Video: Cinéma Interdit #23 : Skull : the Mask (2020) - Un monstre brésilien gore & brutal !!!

Puis bon, vous vous en doutez, qui dit film gore, film violent, dit également effets spéciaux de qualité.
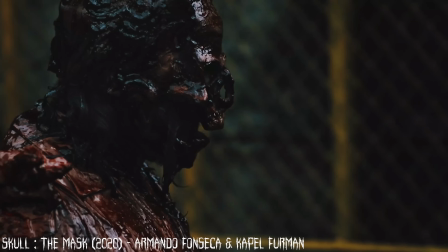254s
Du moins, ça vaut mieux. Et clairement, c'est le cas de Skull de Masque.
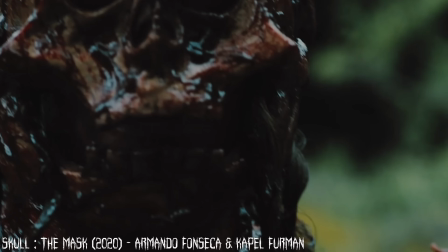258s
Ça a beau être un petit budget, en termes d'effets spéciaux uniquement pratiques qui plus est, pas de CGI, on est sur quelque chose d'assez fort.
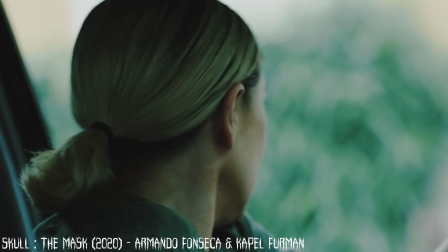265s
A coup sûr, Forman a fait parler son savoir-faire ici, lui qui est déjà à l'origine du design simple mais efficace du tueur,
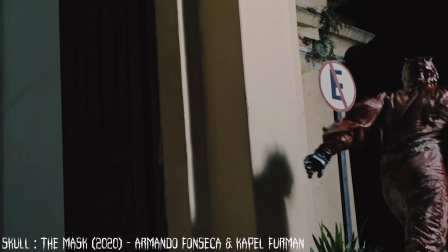271s
mais également de celui de Tahawantinsupai, la divinité précolombienne que l'on peut apercevoir dans sa dimension,
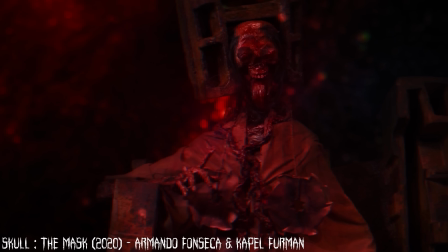277s
dimension qui est la seule utilisation de CGI du film d'ailleurs, et qui, franchement, est plutôt cool et original. J'aurais aimé un peu plus le voir, car je suis plutôt un fanboy de ce genre de créatures un peu maya slash aztèque, et le cinéma d'horreur ne les a que trop peu exploités finalement. Mais bon, le fait qu'ils n'apparaissent que très peu à l'écran contribue à le rendre marquant, justement. Et n'oubliez pas cette règle quasiment élémentaire, vous qui vous plaignez du trop peu de temps de présence à l'écran du Red Demon dans le dernier Insidious.
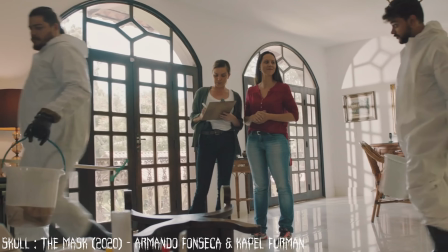304s
Bref. Je l'ai déjà dit, mais je me dois d'insister là-dessus. Les meurtres de Skull de Mask ont beau être fun, ils sont également impressionnants,
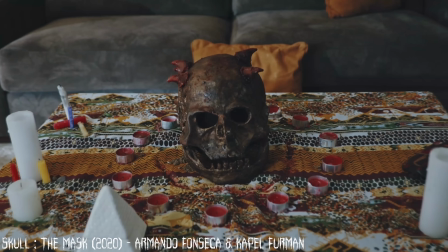312s
à commencer par son coup signature qui consiste à ouvrir la cage thoracique de ses victimes et d'en retirer le contenu sans la moindre pitié,
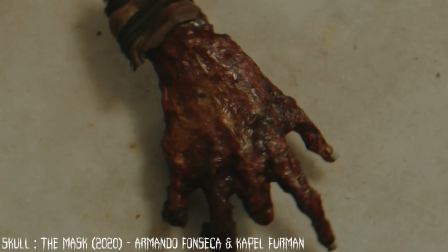319s
comme une sorte de rituel macabre, tout à fait le genre de choses que nous attendons du champion d'une divinité amérindienne finalement.
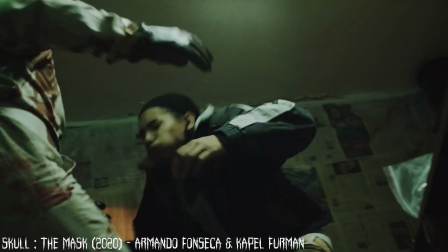325s
Et même si le côté fun et drôle assumé du film enlève un tout petit peu d'impact aux scènes de meurtre, même si elles ne sont pas pensées pour choquer ou dégoûter,
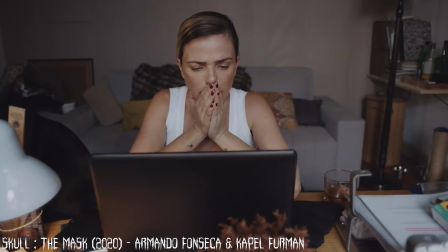331s
force est de constater que Ananga est tellement brutal qu'il arrivera malgré tout à provoquer des réactions variées parmi l'audience,
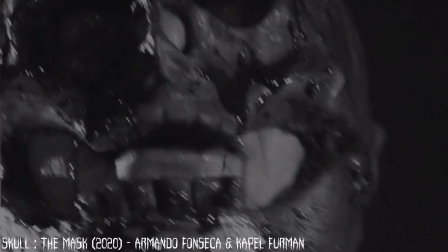337s
et notamment quelques exclamations de stupeur devant une telle sauvagerie. Mais jusqu'ici, nous avons seulement parlé du tueur et de ses actions. Pourtant, le film a d'autres atouts, et tente des choses plutôt originales.
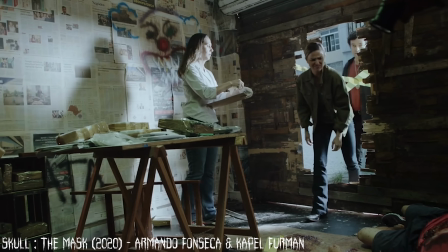348s
Visuellement, Skull de Mask s'en sort très bien, notamment de par sa photographie et un éclairage très convaincant.
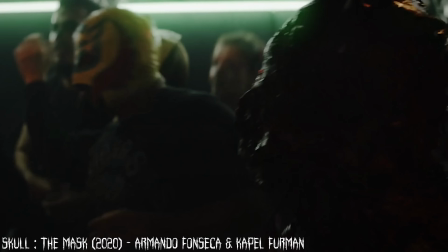354s
Mais parfois, visuellement, nous avons droit à des expérimentations quelque peu étranges, avec des sortes de vibrances dans l'image,
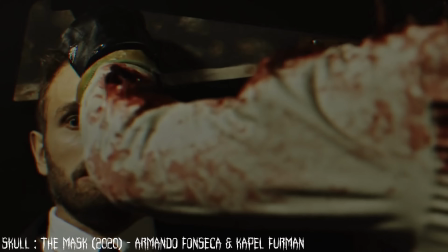360s
un effet lunette 3D flou couplé à du bruit créé artificiellement, un relief coloré bizarre apposé sur les éléments montrés à l'écran,
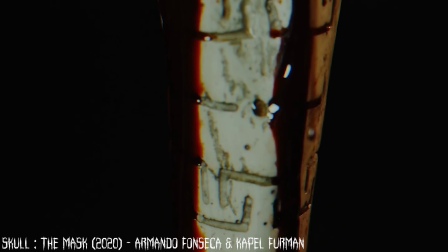366s
bref, un genre de filtre VHS comme celui que ton youtubeur ciné préféré utilise trop souvent.
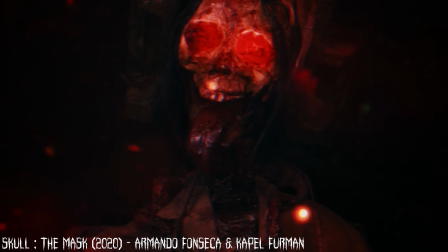372s
L'idée est de créer un effet mystique qui survient principalement lorsque l'on passe de la dimension cosmique à notre monde à nous.
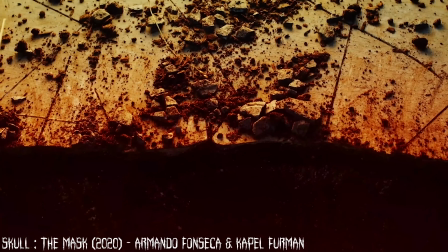378s
C'est donc la matérialisation de cette autre dimension dans notre réalité qui se traduit par ces drôles de défauts. Cela permet probablement aussi de masquer certains défauts à l'image, mais ce n'est qu'un détail.
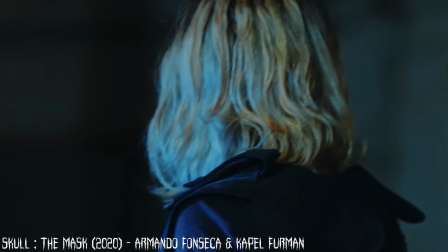389s
Heureusement, le film n'emploie pas trop cet effet, car même s'il fonctionne relativement bien, il fait tout de même un petit peu cheap, et on s'en passe très bien la plupart du temps.
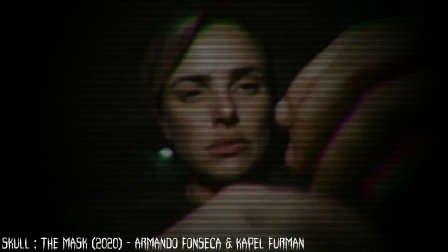396s
Puis, nous avons ce combat devant des vitraux, assez cool esthétiquement, pour lequel une autre technique inhabituelle a été employée.
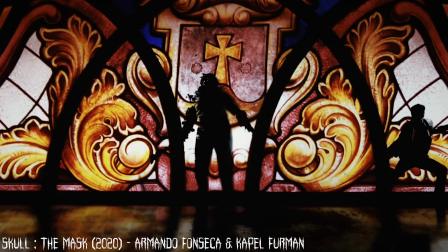403s
Les silhouettes des deux comédiens semblent avoir été digitalisées pour l'occasion, du moins,
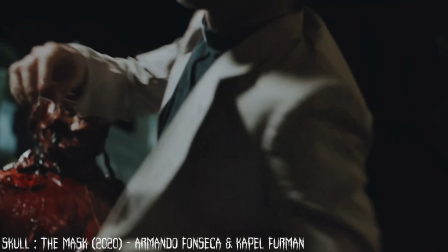407s
l'effet est similaire aux jeux vidéo d'il y a 20 ou 30 ans qui employaient ce procédé, et ça nous donne un duel en espèces d'ombre chinoise.
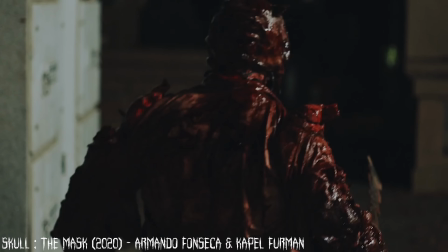413s
Une scène qui fait réagir la rétine, à n'en pas douter, mais qui ne dure pas trop longtemps, et c'est heureux.
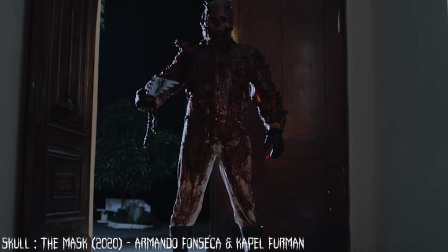418s
Ça fonctionne durant quelques secondes, mais c'est clairement le genre d'artifice dont il ne faut pas abuser, car si l'œil du spectateur a le temps de s'y habituer, il aura également le temps d'en percevoir les défauts,
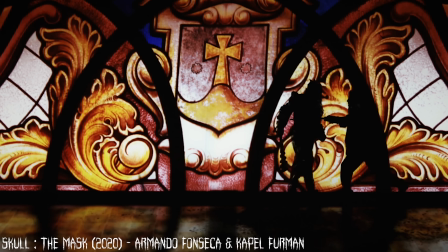426s
que le bruit artificiel à nouveau ajouté en post-prod ne permettra d'ailleurs pas de masquer.
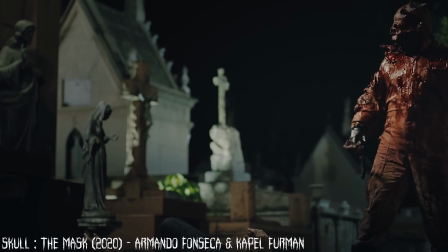430s
Pour finir, ajoutons les maquettes et marionnettes miniatures utilisées pour représenter notre divinité maléfique, et pour le coup, l'illusion est parfaite, cela marche à fond. Skull de Mask, en plus d'être un spectacle particulièrement sanglant, tente donc des choses visuellement. Et ça, bah on prend avec plaisir. Ça marche souvent, pas toujours, mais à chaque fois nous apprécions le fait de constater que notre duo de réalisateurs prend des risques.
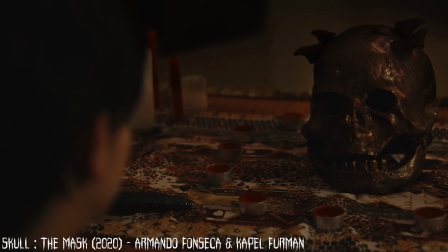452s
Alors, évidemment, l'une des idées derrière ces prises de risques, c'est l'hommage aux splatters américains des années 80,
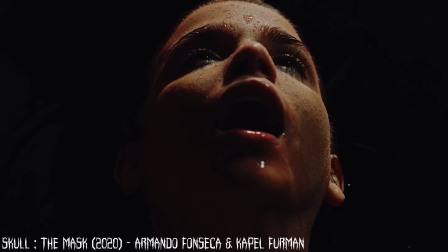458s
aux années Vidéo Club, que le film ne cherche même pas à dissimuler.
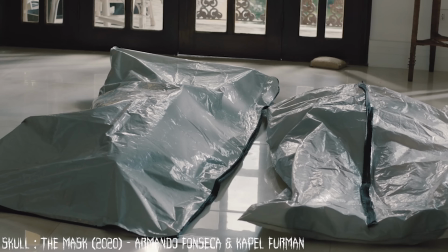462s
L'utilisation à plusieurs reprises, et notamment lors des scènes citées juste avant, de néons et de lumières presque fluo,
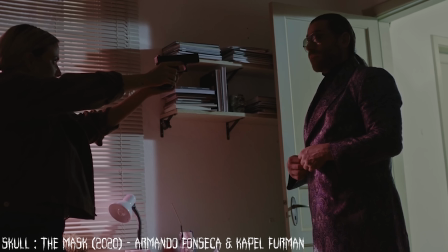468s
l'éternel artifice que l'on utilise lorsque l'on est inspiré par cette époque cinématographique, n'est donc pas dû au hasard.
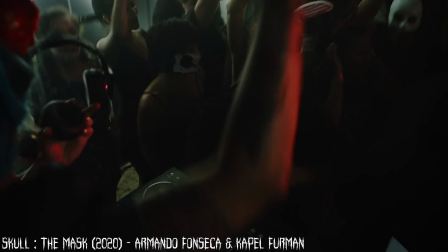473s
Pareil pour la structure du film, simpliste, très proche de celle des slashers au survival des années 70 à 90,
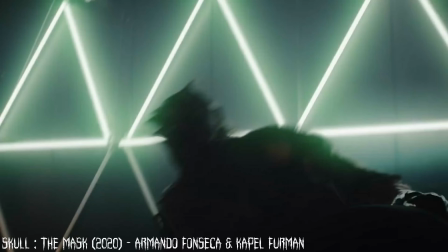479s
avec pas mal de victimes gratuites et en soi inutiles, qui ne font pas forcément avancer l'histoire,
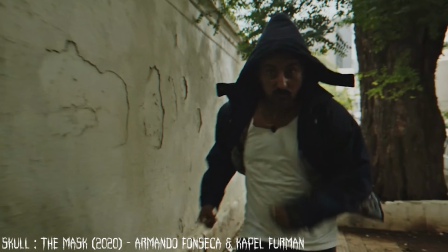484s
juste penser pour faire kiffer le spectateur, lui offrir le spectacle macabre qu'il est venu chercher, et c'est exactement ce qu'on attend de ce type de long métrage.